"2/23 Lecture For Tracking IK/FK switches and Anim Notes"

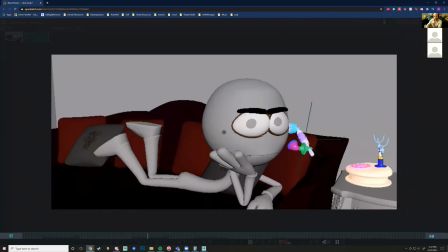I like the dynamic feature of like these eyes as well. You're really getting some nice squashing and stretching in there.
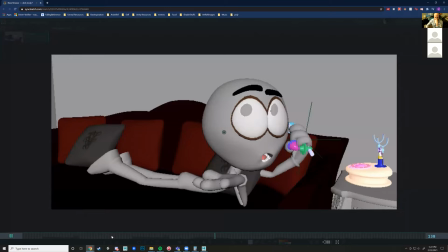Let's get this to the audience. Hello.
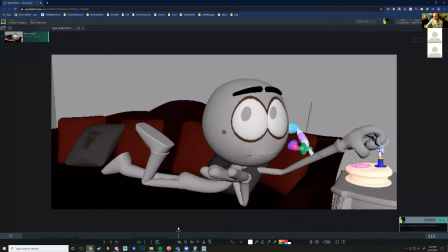I would say as they grab the phone, you might want to glance over there just for a little bit to like, cause like if they're staring off this way,
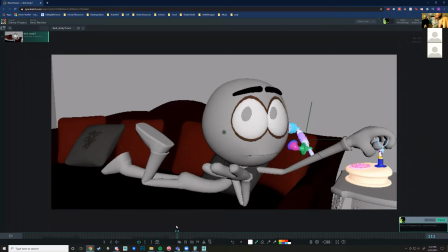it does show that they're kind of divorced from whatever the phone has to offer to them. I had that in there originally, but it was just really quick. Really quick, yeah. Did, taking it out, but did it end up looking weird? Because I could see it with the timing that it might look weird.
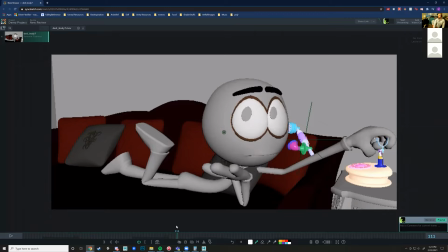Kind of gave it crazy eyes a little bit. Ah, yeah. But that's kind of a look, so I don't know. I might put it back in. Well, I would say maybe you could go maybe in the other direction too.
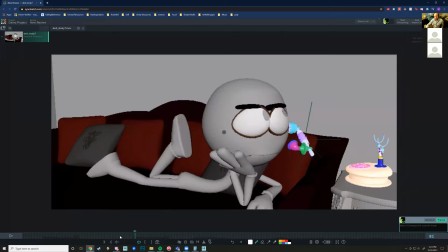Hello.
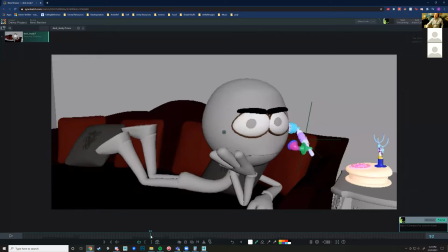Where like during this eye roll, you know, like maybe after the eye roll, like close it, so you do eye roll, like blink close, if this rig is capable of it. I don't know how it is with the squishy eyes, you know,
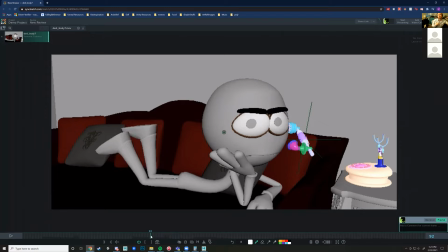close those, and then kind of have an exasperated look as they reach for the phone to be like, how dare this person bother me,
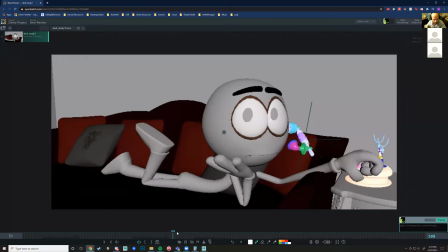you know, like something like that, you know.
Hello.
I like this arm going out here. The silhouette does get a little bit kind of compact, though.
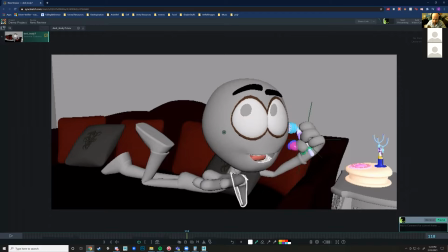Might have to figure out a way to sort of either shift this a little bit to make a clearer silhouette, or bend it. Let's see. What if we?
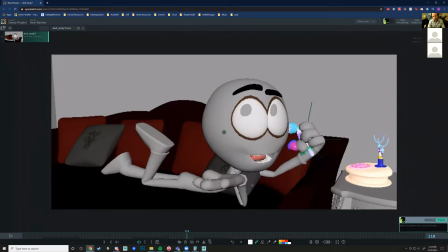Would this be possible? I feel like it might not. To sort of like clean this up, maybe push it out further this way.
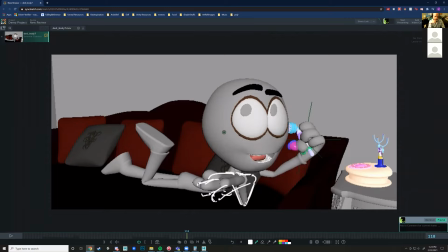Hello. Hello.
Like really extend that out potentially. I'm just worried about this little, normally we try to avoid stacking the like upper arm and forearm on top of each other because it makes like a little bit less clean.
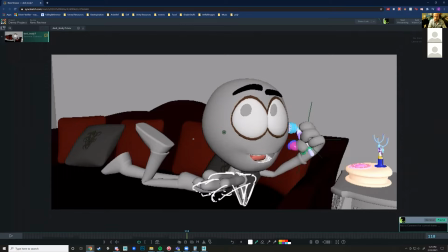So yeah, I would just try to play around with bending that either way to sort of make that a little bit more clear.
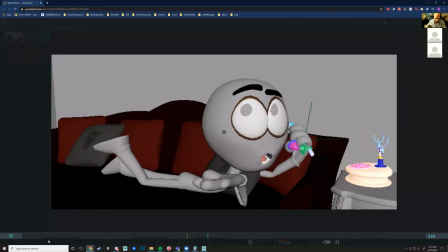Let's see.
Hello.
For the hello, like I'm imagining like, hello, like the torso to go up just a little bit
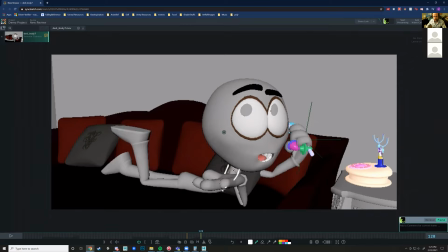on that O, like. Like we could just bring this a little bit higher, just very slight. And then bring this clav down to sort of still make this elbow solid.
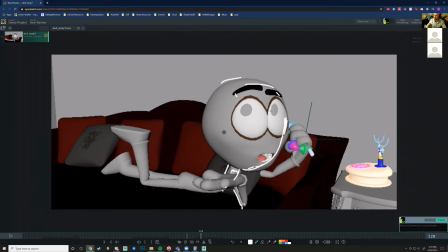The head would follow that torso movement. So you'd get a little bit in the hello, you know, basically you're for something like this, where that character is like actually hitting notes.
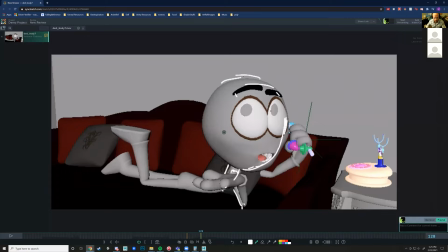You kind of want to mirror that in the body language as well. You know, just a little bit, not too much though. You don't want to go overboard. It'll just take a little bit of experimentation and time to get a feel of it. But yeah,
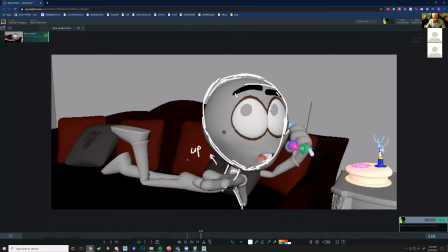yes, just a little bit up on O